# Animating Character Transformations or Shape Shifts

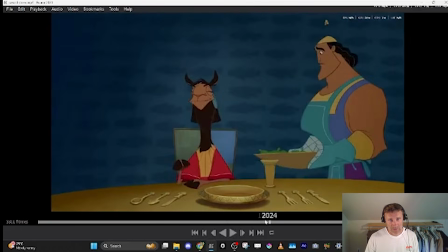[16:49]
When it cuts back to him, he's got both his feet, so he's already been transforming.
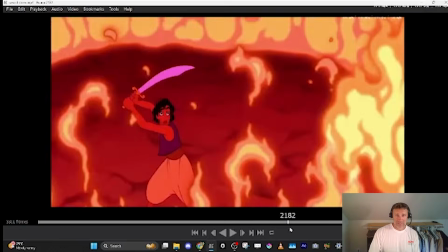[16:56]
This is from Aladdin. This is a pretty subtle but fun transformation.
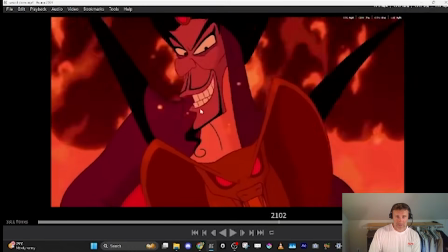[17:02]
You know, he's full Jafar now, and then the first thing that changes is you get the snake tongue, right?
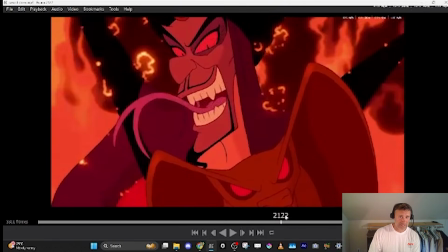[17:09]
And then as he blinks, now they've revealed the snake eyes, so his eyes have changed from Jafar eyes to snake eyes.
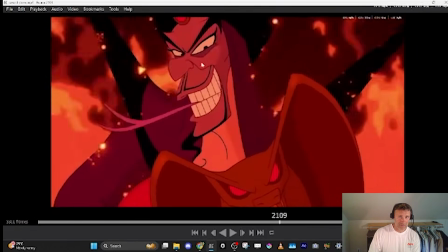[17:17]
And as he blinks, you can see that the surrounding around the eyes gets darker.
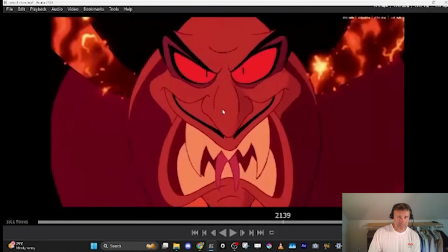[17:21]
And then he goes into this crazy monster face, which is kind of a mix between both.
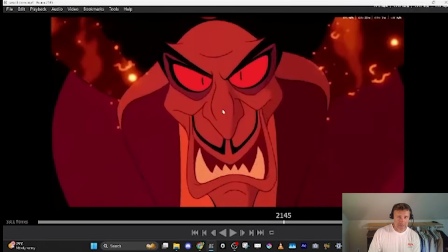[17:29]
And as he goes back, you can see that the
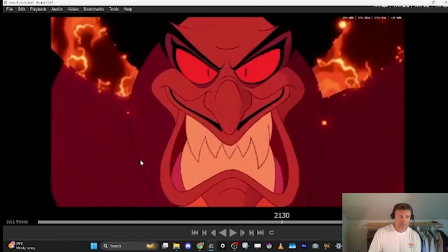[17:34]
hood of his jacket turns into
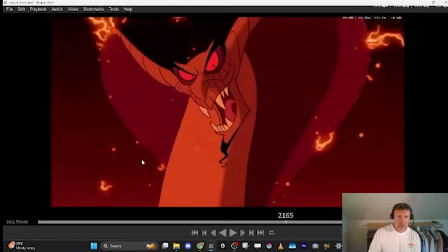[17:41]
the cobra oil,
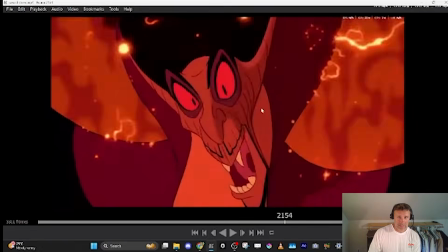[17:44]
and you get this really nice morph where suddenly the scales of the face are just kind of morphing in,
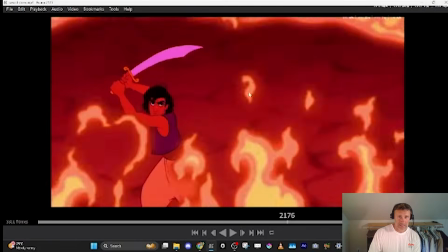[17:50]
and he scales back and turns into the snake.
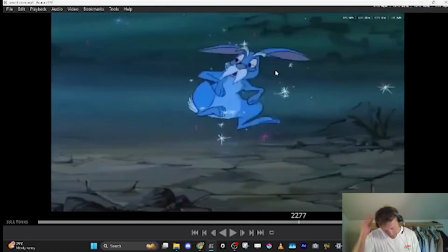[17:55]
And my favorite, the classic from Sword in the Stone, they don't do so much shape changing, really.
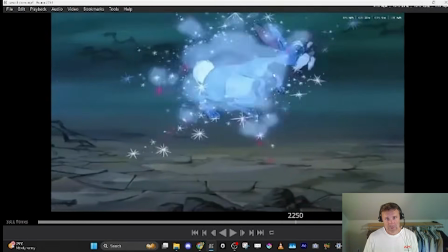[18:00]
They just do a lot of hoofs and magic puffs. So here he's a turtle, and the next frame he's a rabbit.
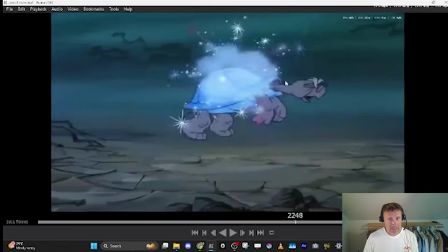[18:10]
But you can see the movement is going the same. The spacing and timing, the proportions, the position of the character.
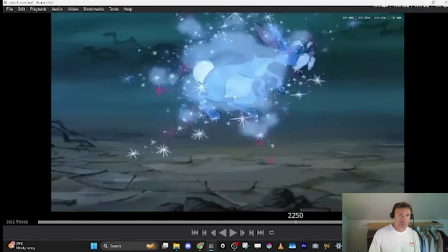[18:17]
So it's still flowing. It's still flowing. The movement is the key to keeping the transformation working.
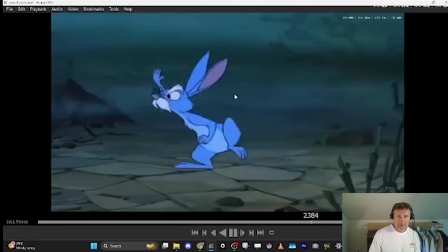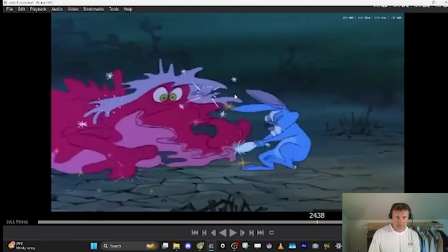[18:29]
And this one is more interesting. They do kind of like this weird, watery, scribbly warp.
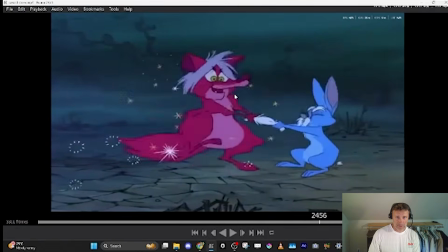[18:36]
Looks like a Photoshop filter. And it just kind of morphs into the dancing
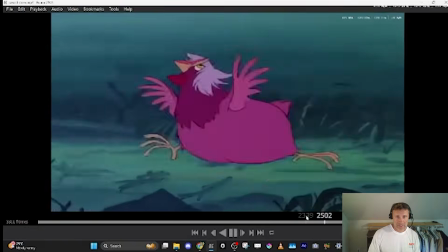[18:43]
box. This is the kind of stuff you can do easily with 2D. This one's great.
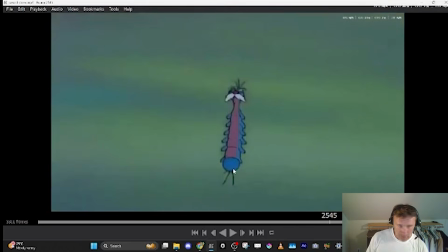[18:49]
I love how it's just a shape change thing. First you get the bottom, the little circle of the walrus, and then boom, it scales up more,
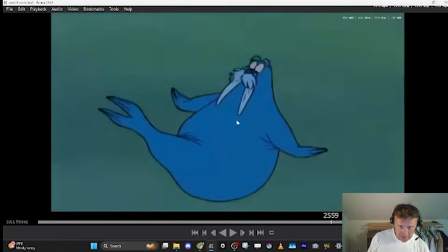[18:58]
scales up again over one frame into the walrus, and then just poof, pops into the full old man walrus,
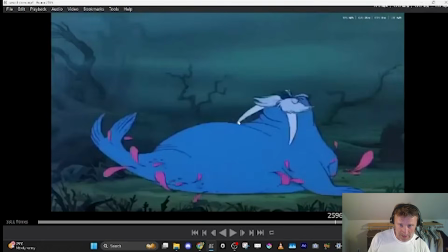[19:04]
and it keeps getting bigger as it drops until he's massive.
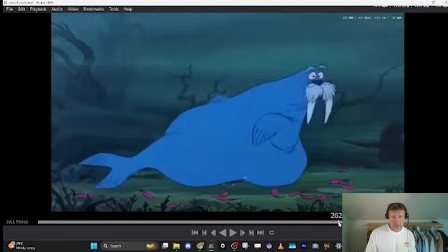[19:09]
And then she turns into the elephant, but starts small because she was a chicken, but you don't even see the transformation.
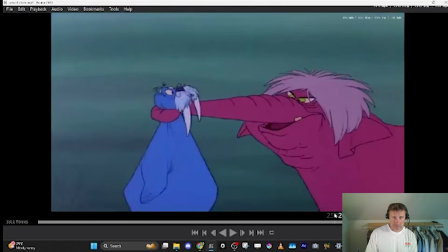[19:14]
She's just already an elephant getting bigger and bigger. And his transformation from the walrus has this great pop, right? Everything goes opposite directions, down lower body, up upper body, and then he just shrinks in. This is just a straight morph. And then he's in 2 frames, a mouse. Big mouse, small mouse.
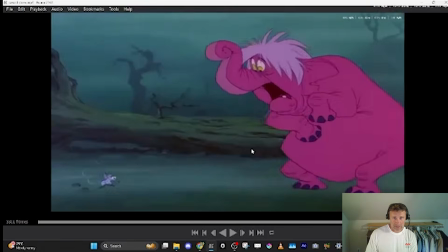[19:37]
She turns into a rattlesnake here. It's the tail of a creature. And it just pops on in 1 frame.
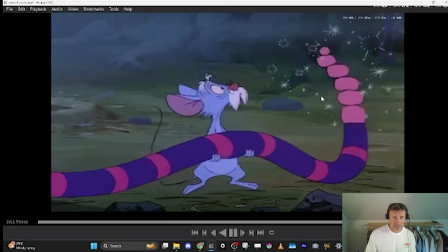[19:43]
And then another frame and starts shaking with the little magic sparkles. So you can get away with quite a lot of stuff with shape shifting.
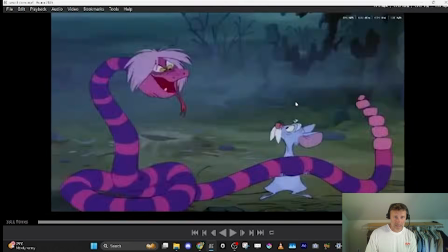[19:51]
Especially when it's cartoony like this. You know, here he jumps into hang time and he stretches out.
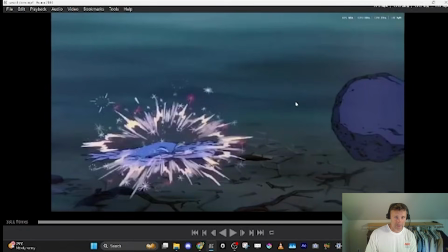[19:56]
You get the smash, squash, and he comes in out of the squash shape right up into his crab.
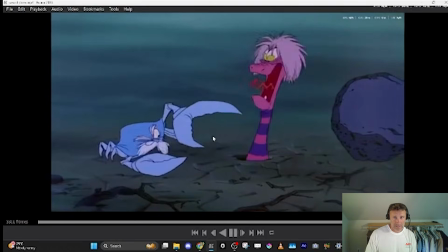[20:01]
Tries to catch the snake.
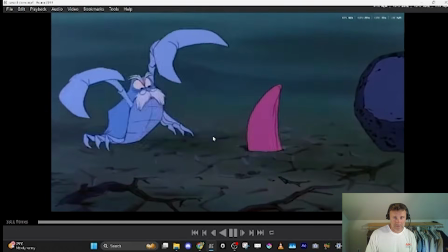[20:04]
And then they do a clever doot doot doot doot, and there's a similar shape, but it turns out to be the rhino.
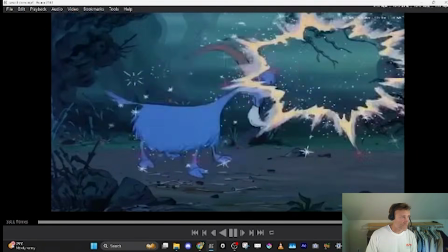[20:13]
So good.
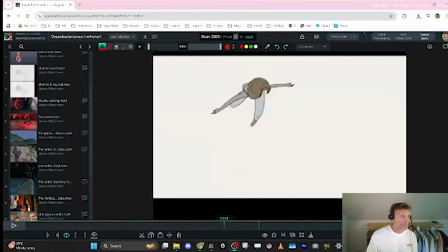[20:18]
So one of my favorite examples of this is this short film, or just
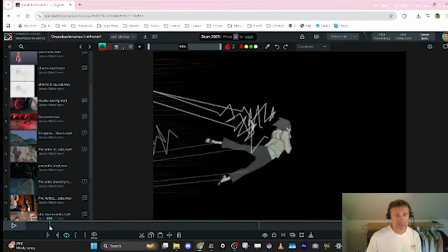[20:31]
Gesticulanissmus. And it's really all morphing and shapeshifting.
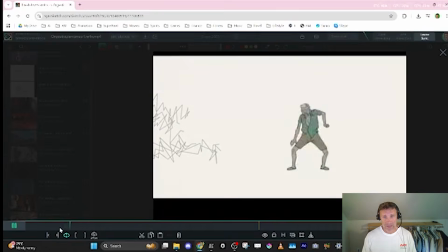[20:35]
You know, the first half of the film is just characters dancing, and it's every other frame,
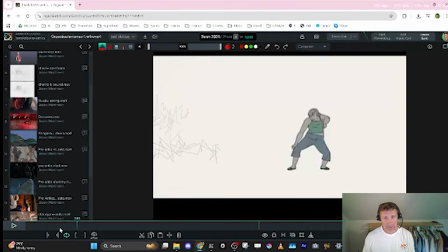[20:42]
it's the same movement, but proportions and clothing and textures are changing.
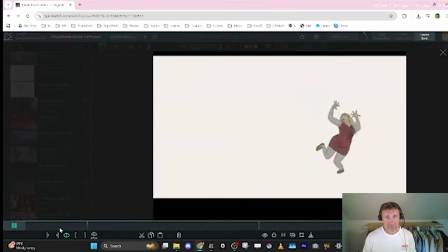[20:47]
But it works great because you can see the movement is so consistent, right? So the longer it goes through the animation, the crazier it gets.